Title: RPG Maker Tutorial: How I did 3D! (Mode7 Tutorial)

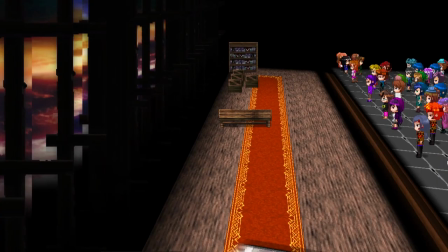247s
Too much, it doesn't look totally terrible, and it still reads as a wall, even if it's a little odd-looking.
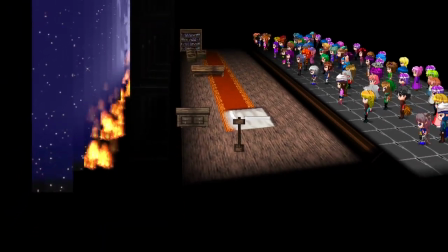255s
In the RMXP version, I'm pretty sure I was able to just use one big event sprite and turn it to match the camera angle, but I couldn't do this here.
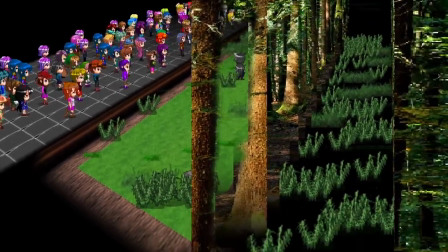264s
You might be able to now, but at the time, it was a no-go.
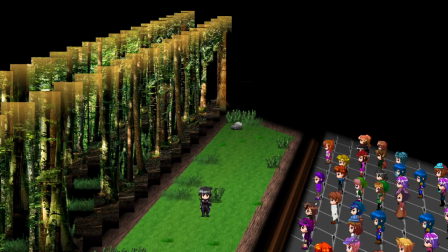268s
Behind the foreground layer, I had an in-between layer, mostly used for grass, particle effects, other trees, etc.
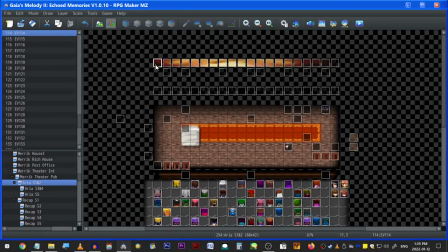276s
Behind these was a solid background image, set up the same way as the foreground sprite.
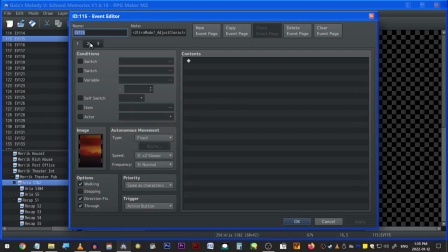282s
If I needed to scene-switch the background, I'd just have them on a variable.
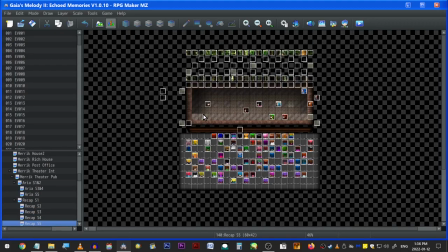286s
For each area scene, I copied them out so all of my little audience members would stay put and altered it for the new scenario. Lastly, this was something really cool I liked.
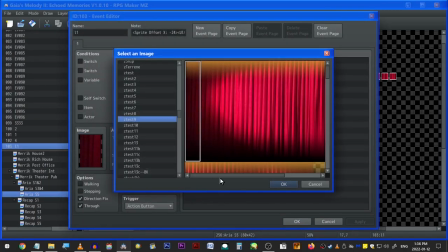297s
I have the characters taking a bow at the end of the play, the background is behind them, so I have these curtains here.
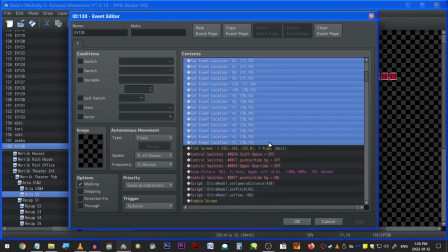304s
I moved them all to the same two tiles, one on the left, one right, and then progressively moved each one of them towards the center,
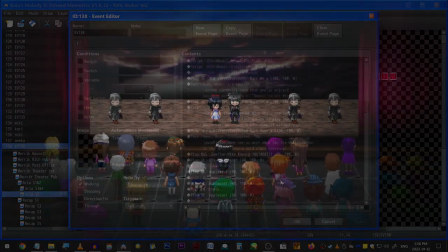311s
increasing the number of steps on each one, thus giving the illusion of the curtains closing.
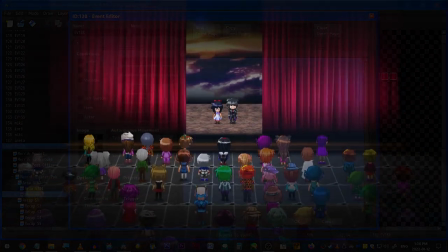316s
Gotta say, I was low-key kind of proud of this one.
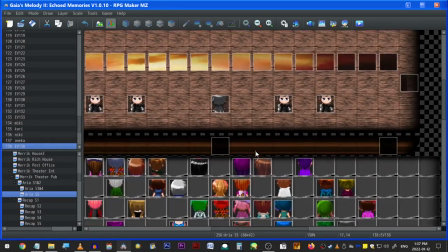320s
I actually put a cute little Easter egg into the audience, and was happily honored when someone found it and posted the picture over on Steam.
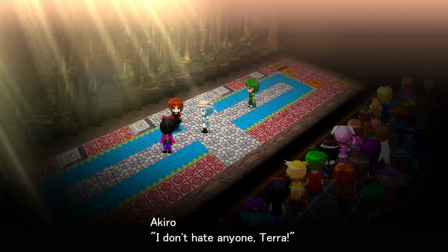328s
Now, there's a second Mode 7 theater later in the game, and while it's otherwise the same setup, I do have characters in the audience talking at points.
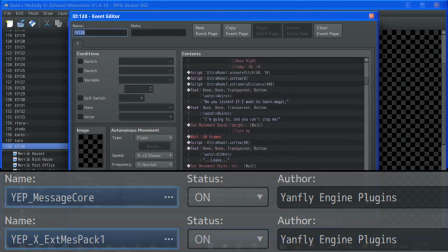335s
For these, I just used yet message core and its extensions to place the player character's text boxes over top of them.
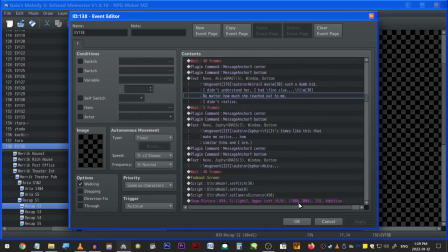343s
Because of 3D offset reasons, I ended up having to put these mostly over random events in the audience to line them up properly.
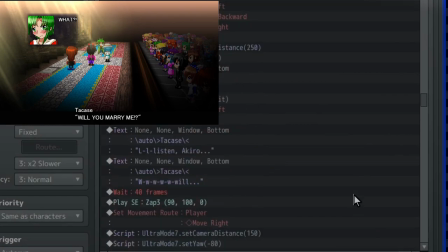351s
I also have them commenting on things while the dialogue is up, so I used Gal's timed pop-ups, so that it didn't interfere with the flow.
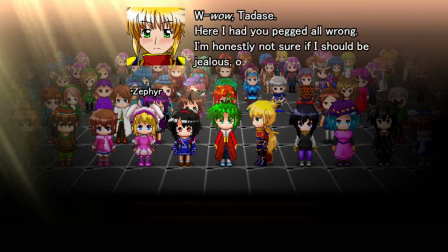359s
I think that's all about Mode 7 Theater. Let's take a quick look at the world maps then.
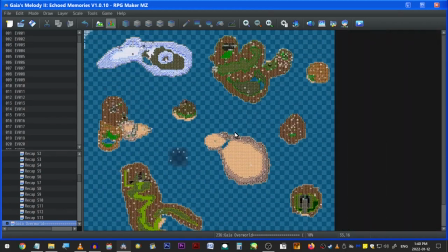364s
Something I absolutely didn't want to do is overload the world map with so many events that it lags like balls.
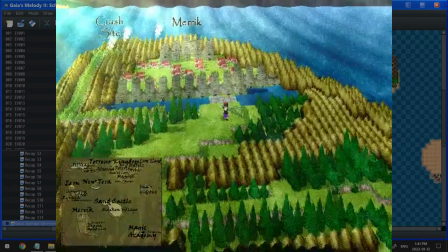372s
Because, yeah, been there! Don't want to go there again! So I had to be really careful with how many scenery events I was using.
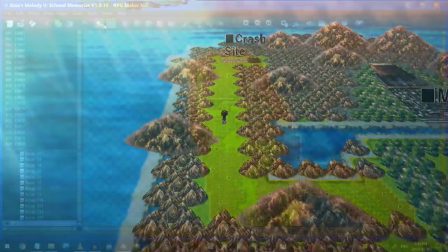381s
For the main terrain of the overworld, it's just slightly edited RN tiles.
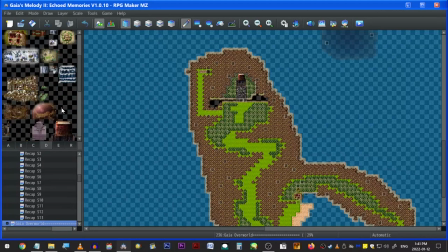384s
I used shrunken down map graphics for the area locations, and have their names hovering over them as events. I used a small variety of mountains to add in some depth to the overworld.
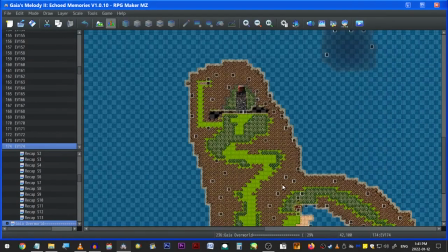395s
I really, really loved RMXP's, HMode7's height maps for Gaius Melody and other epilog- Gosh, that was a mouthful.
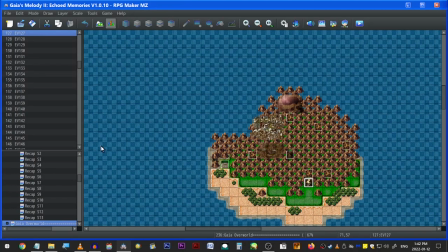402s
I loved the effect that game had, so I tried to replicate it as best I could. The underwater map was much the same, using larger mountain sprites.
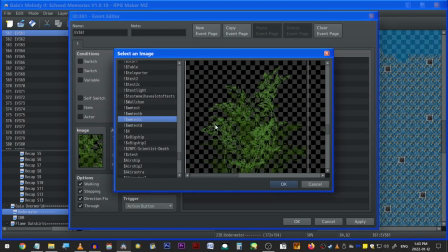411s
And some underwater- Um, uh...
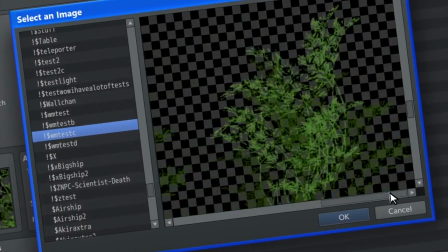416s
The word that these are... To add to the underwater atmosphere.
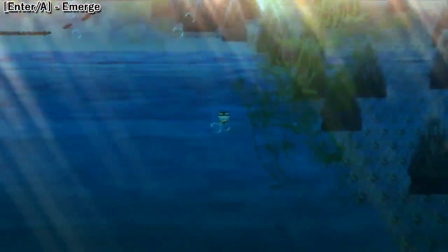421s
I also added in some bubble particles that, if followed, direct you to the two locations you can go underwater.
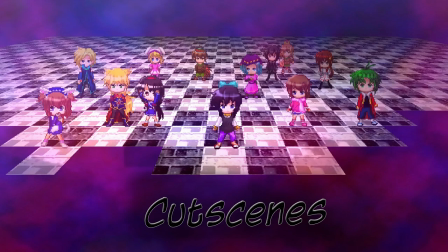427s
And some secret light sources where you can emerge from. Cutscenes! The M7 cutscenes are set up in the exact same kind of way.
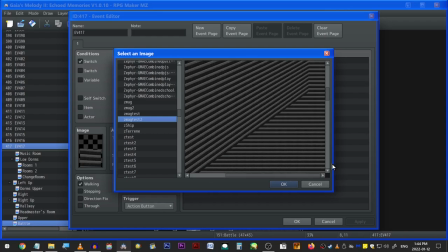436s
There's this magic school duel that I attempted to set up the map tiles to add some depth. And the audience members themselves are just events from a very large sprite sheet
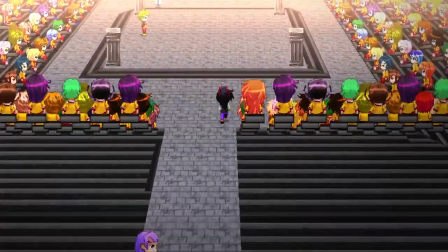445s
made at varying heights to promote death The rest are set up much the same with little difference,
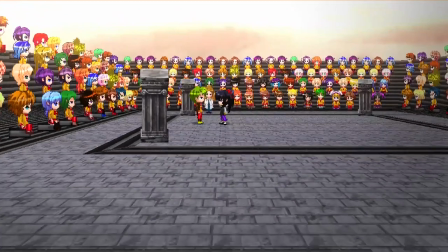450s
but there is one other of interest
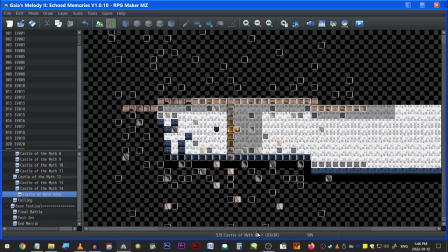453s
There's a scene within a decaying castle that I thought turned out pretty cool We got light beams scattered throughout again Just
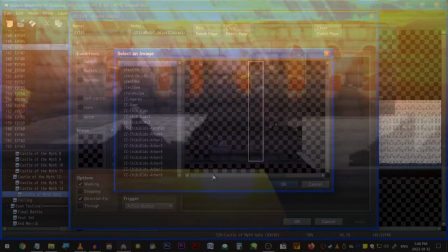459s
events and some destroyed looking wall bits because like could you imagine if there was just a wall here like
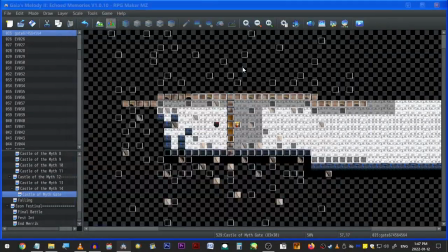467s
Then this door! This door was a pain in the butt! I had to figure out a way to make the door look... like a door!
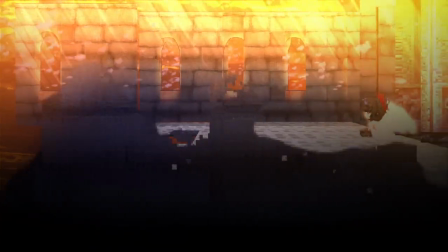475s
No matter the angle you looked at it. And I eventually settled on doing it the same way I was doing the walls.
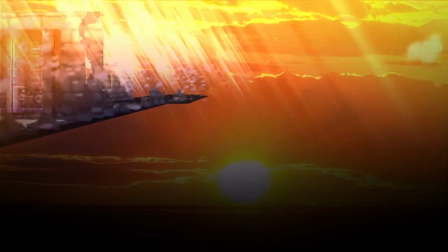482s
There are particles all around to show the... magic-iness? Just a painting from the castle.
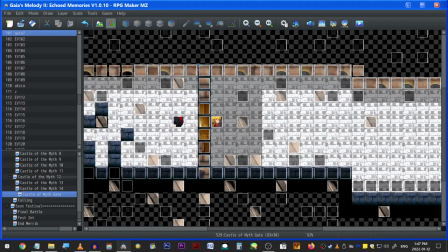488s
And these shadows. These shadows are interesting, because at some point this door here opens!